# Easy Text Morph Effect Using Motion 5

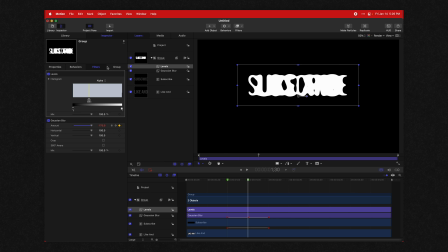[4:06]
So it showcases the lettering really well, but it also makes the animation look great. So if we play through, you can see it's actually warping into this alternate text. So from here, we're gonna add in some extra cosmetic stuff to make this look really nice.
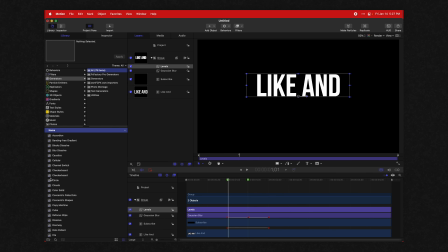[4:21]
We're gonna go into our library, go to our generators, find the color solid, and we're just gonna drag that over.
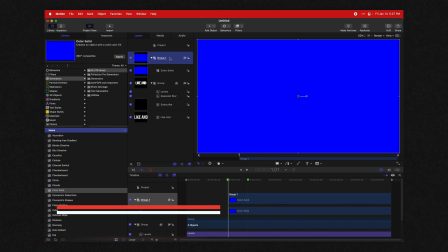[4:28]
Go ahead, select that group one layer and push Command and left bracket, and that is going to drop it down in the layers panel.
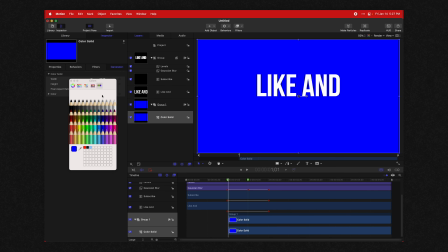[4:35]
Then select your color solid, go to your inspector and change the color over to something like a really nice dark gray.
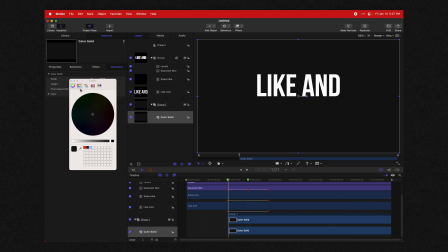[4:41]
I might even go just a tad darker, just like that.
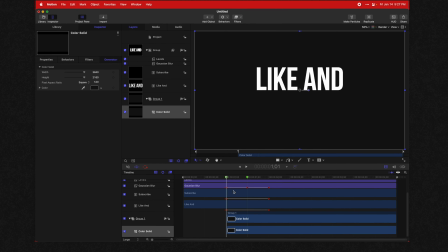[4:45]
And I made a mistake, I accidentally have it starting here, so go ahead, select your color solid,
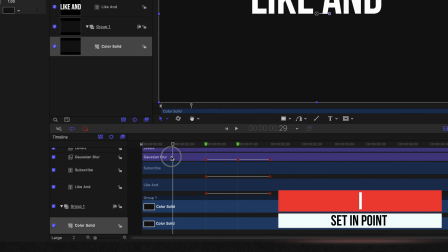[4:51]
push I at the beginning of the project, and so now we have a beautiful background. Next, we're going to add in a little bit of texturing on top of this to make it look more paper-like or something like that. So we're going to use an asset from our amazing sponsor, Envato Elements.
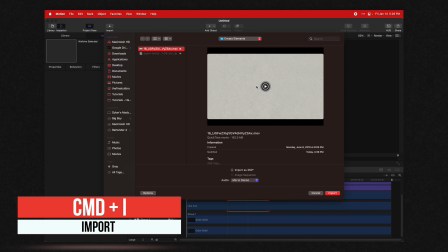[5:05]
So I'm going to push Command-I and bring in this nice paper texture, and I'll go ahead and import that. And I'll actually try and have a link to this exact video clip in the description so that if you are a subscriber to Envato Elements, you can actually download it.
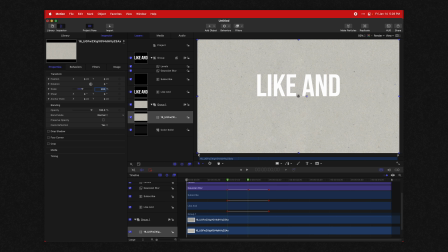[5:19]
I'm going to set the scale to 200% just so it fills the entire frame. Then we're going to go ahead, select the paper texture and drag it to the very top of our project so it's covering everything.
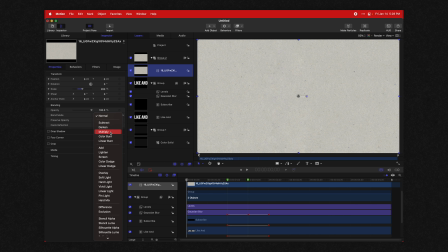[5:29]
And we're going to change our blend mode over to multiply.
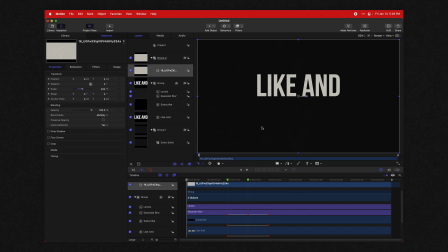[5:33]
So now if you look at the text, you can see it's got this really nice paper texture over it,
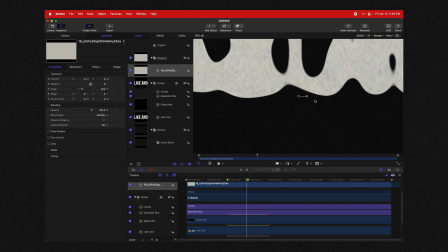[5:39]
and it's actually creating these nice animated black dots and stuff like that. You could also definitely go into this paper texture here, add some contrast or something if you want to, but I'm going to leave it as is.
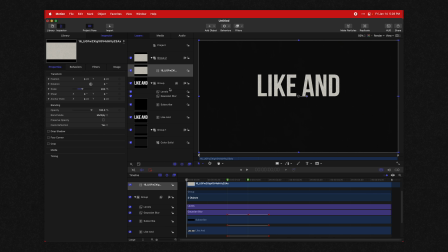[5:51]
The next thing we want to add is if we go ahead and select our group, we actually want to add in what's called turbulent displacement and After Effects, but here in Motion, we're going to have to kind of fudge it ourselves. Go ahead, go to your library, go into your generators panel again, and find the clouds generator.
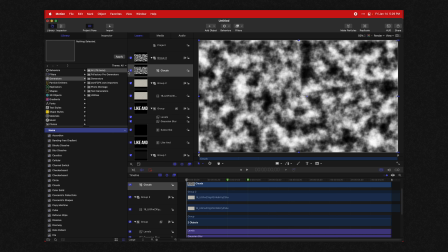[6:08]
Drag that into your layer panel, and it can be anywhere in the stack. It does not matter.
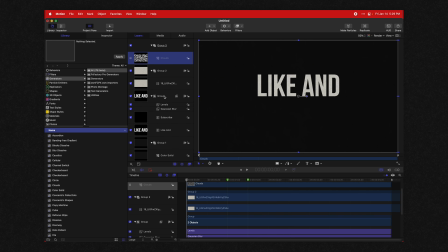[6:12]
Disable it so you don't have to look at it, and then go ahead, select your group, go to your filters,
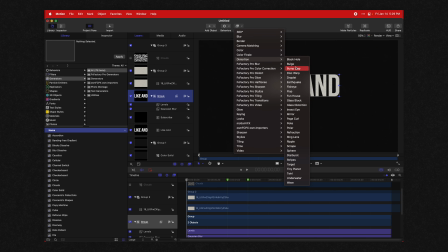[6:17]
and go into distortion and find the bump map filter.
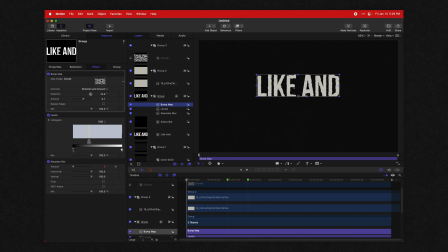[6:21]
Go into your inspector and drag the clouds into the bump map, and as you can see,
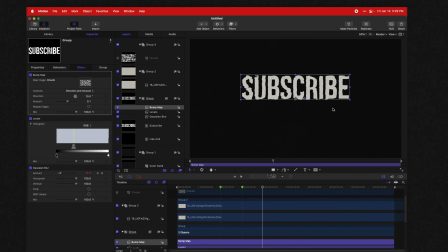[6:27]
the clouds are actually affecting our text right here, and it's creating some unique looks.
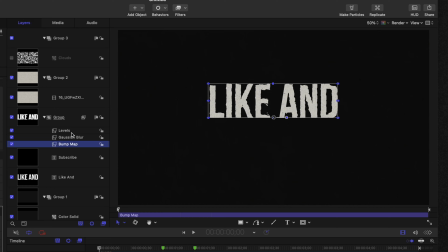[6:32]
We're going to take that bump map and drag it in under the Gaussian blur and the levels there, just like so.
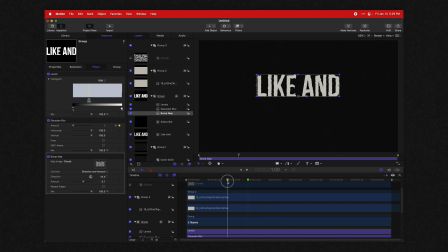[6:38]
And now we're going to actually animate this bump map coming in. So make sure it's selected. Go to your amount slider here, and we're going to set that to 0. We'll add in a keyframe, go to the middle of our project, or our animation, I should say,
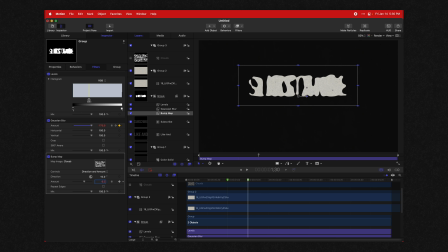[6:53]
and set that to something like 0.2 or whatever you find looks really good. And then come to the end of the animation and set that back to 0. And so now this is just gonna add a really nice little subtle
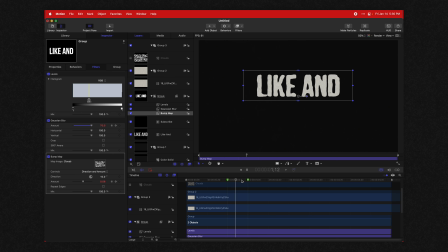[7:07]
additional animation on top to really make it look like the text is morphing into itself.
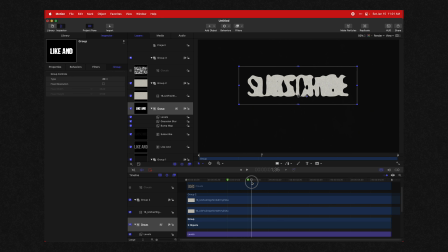[7:13]
And one last filter that Ben Marriott added was the posterized time effect in After Effects, which in Apple Motion is actually called strobe. So go ahead, select your group, go up to your filters, go down to time, and we're going to set this to strobe.
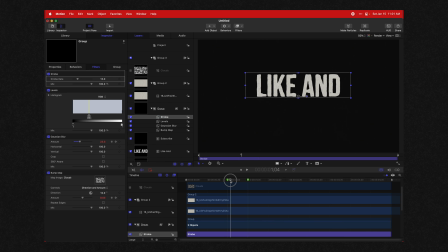[7:30]
So now it's set it to 15 frames per second, and that kind of gives it a nice stop motion look, which I really, really like. Thank you so much for watching. I hope this video was helpful to you. If it was, consider pressing that like button. Consider pressing subscribe for more motion tutorials, and I can't wait to see you in the next video.